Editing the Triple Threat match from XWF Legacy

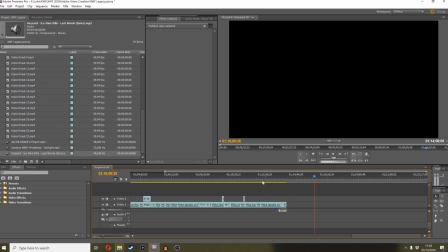0:00 Yeah, guys. Okay, so what I thought I'd do is do a little sort of a walkthrough of me editing the pre-show triple threat for the XWF Legacy CPV. I've got a bit of a cold, so bear with me. But I thought I'd just show you sort of how much effort it takes to actually edit together that sort of match.
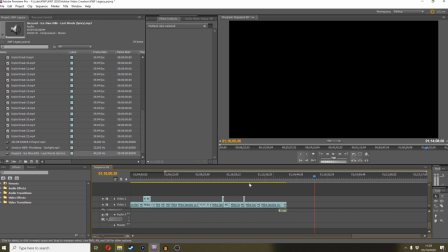0:17 So I've got Legacy in progress here. By the time this video comes out, this show would be out. But I've got the footage for the triple threat. As you can see, it's in 25 individual parts. So I'm going to start chucking it together. Let's see what we got.
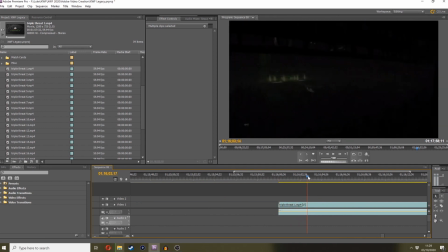0:37 So obviously part one is going to be entrances. So we've got Jacob Drake coming out first.
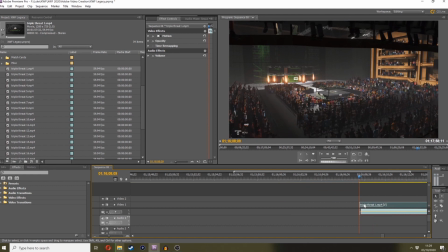0:44 I'll start it there. We'll have a camera cut from Bear at some point where he sort of says next up is the triple threat. Although last show, actually, Boiling Point, I just started straight in with Reverend Dow's music. I thought that worked quite well. But we'll see how we go, Let's get the music there.
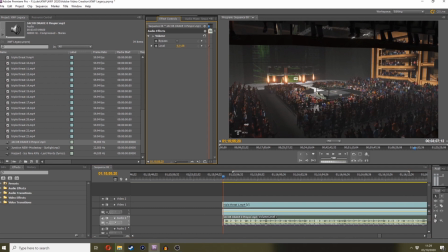1:01 Okay, so we've got to get this music to a decent volume so you can still hear the crowd over it. There you go, that's good.
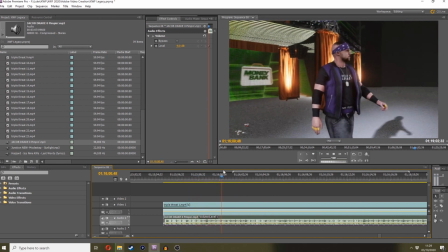1:08 Come on, everybody. So let's let Drake come down.
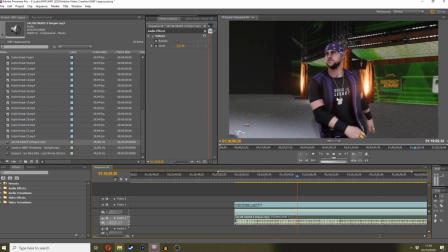1:14 Everyone hates him. Little top that says Drake is Legacy to go to CPV.
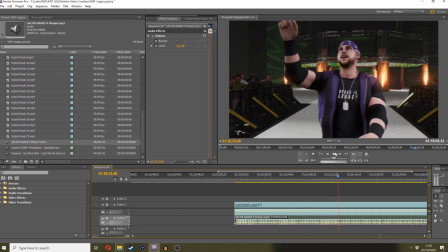1:20 And his boxer shorts, say please. I don't know why I put that there, but it made me laugh at the time. So we'll get through this, get his entrance.
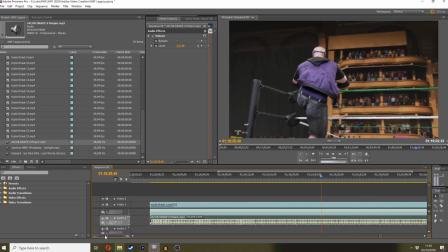1:28 Now what I often do if I don't want to drag shows out too long is I'll snip the entrances down, especially if they've got a long one.
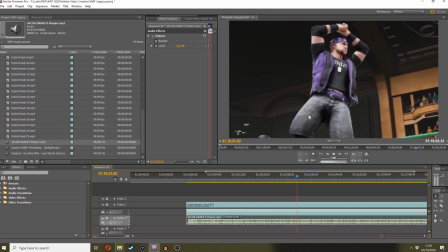1:35 But seeing as this is pre-show and it's Jacob Drake and he's a heel, I'll probably let this entrance run to the full because it's not too long-winded.
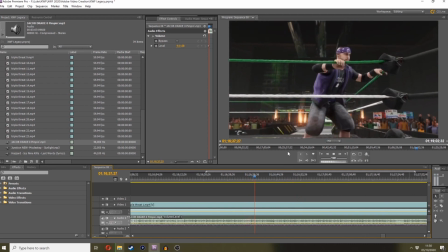1:44 So I'll let him do his thing.
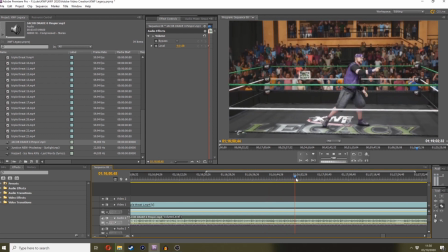1:49 That's fine. Yeah, we'll let him have a little shout at the crowd and stuff. Let him get ready for his next one.
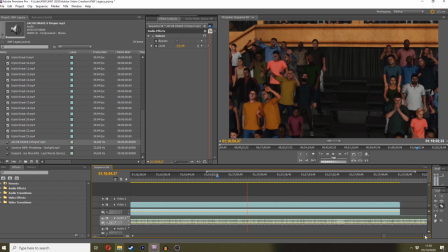1:56 So this is the point where he's gonna, I like to give him enough time to take their clothes off. You know, if they're gonna have the jacket and bandana and stuff.
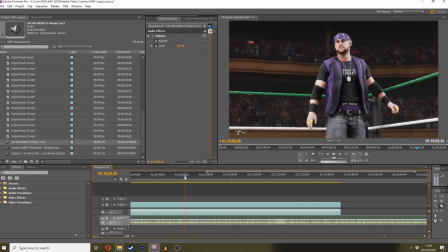2:05 So we'll see how long that runs before he's, because at this point he's taking his dog tags off, he's taking his jacket off, he's taking his bandana off.
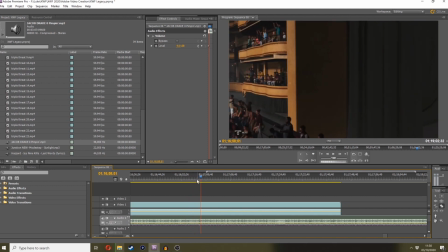2:12 See, that's too quick for me. That's too quick. He hasn't done that in that time.
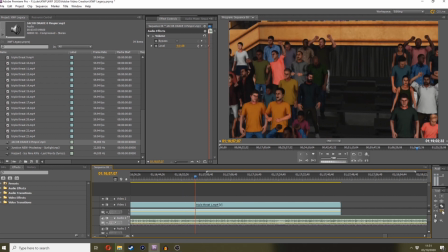2:16 So what I'll do is, before that cuts there, I'll extend this crowd audio from this one.
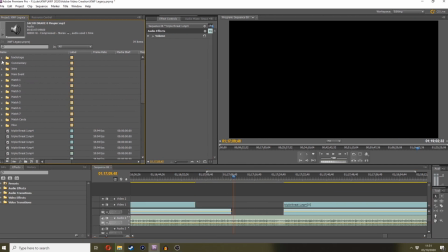2:25 And I'll go to my commentary folder, get a little Bear footage out.
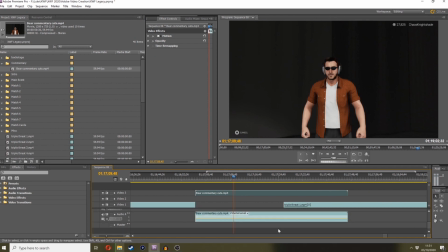2:35 Just delete the audio from that,
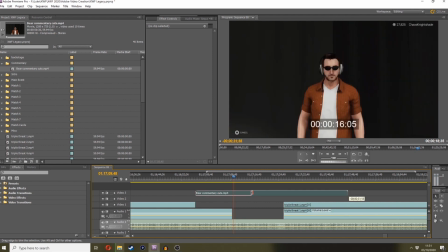2:37 and we'll just splice in a little bit of Bear footage just to extend that time, so he's got enough time to take off that entrance gear. You know, have a little bit of Bear speaking, ladies and gentlemen, I'm the Bear. You know the deal. Let him have a bit of that.
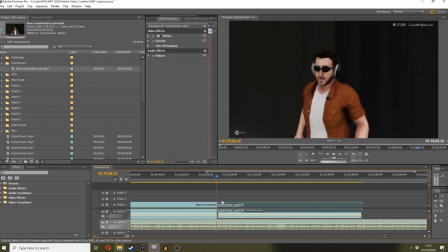2:55 And that then, in my eyes, gives him enough time to have removed his entrance gear.
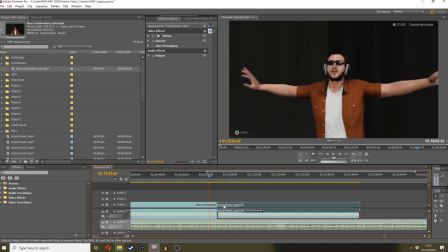3:04 Oh, is that it? Is that all? Okay, fine. We'll extend that. Oh, there's not much there, is there?
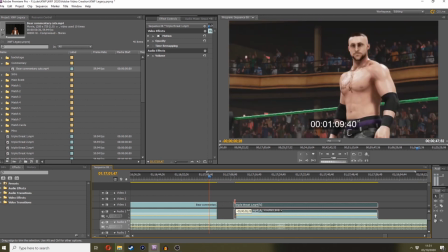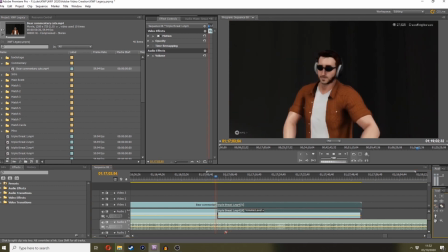3:15 It's fine. So what we want to do then, if that's towards the end of the entrance there, we'll tail off the music.
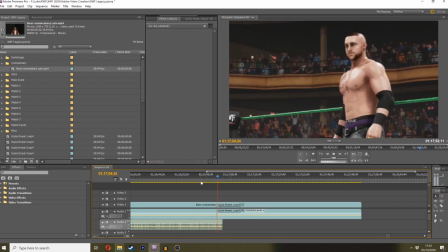3:23 Now if it feels too abrupt quite often, that feels fine to me.
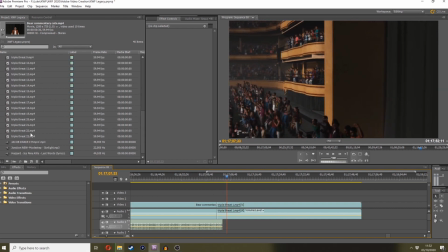3:28 So we'll grab Junction's music because he's out next.
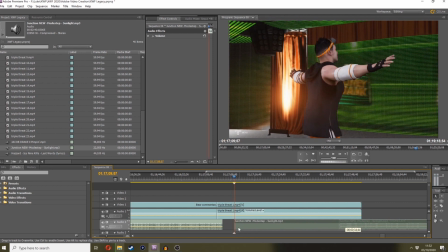3:35 And Junction's music actually has an intro that I don't use, so it sort of ends there.
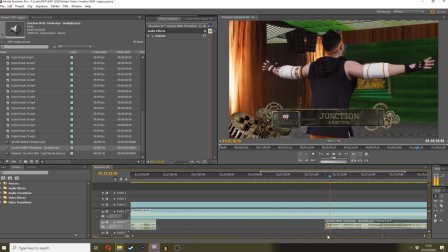3:46 So we'll grab that. Just shut the start off so we get the.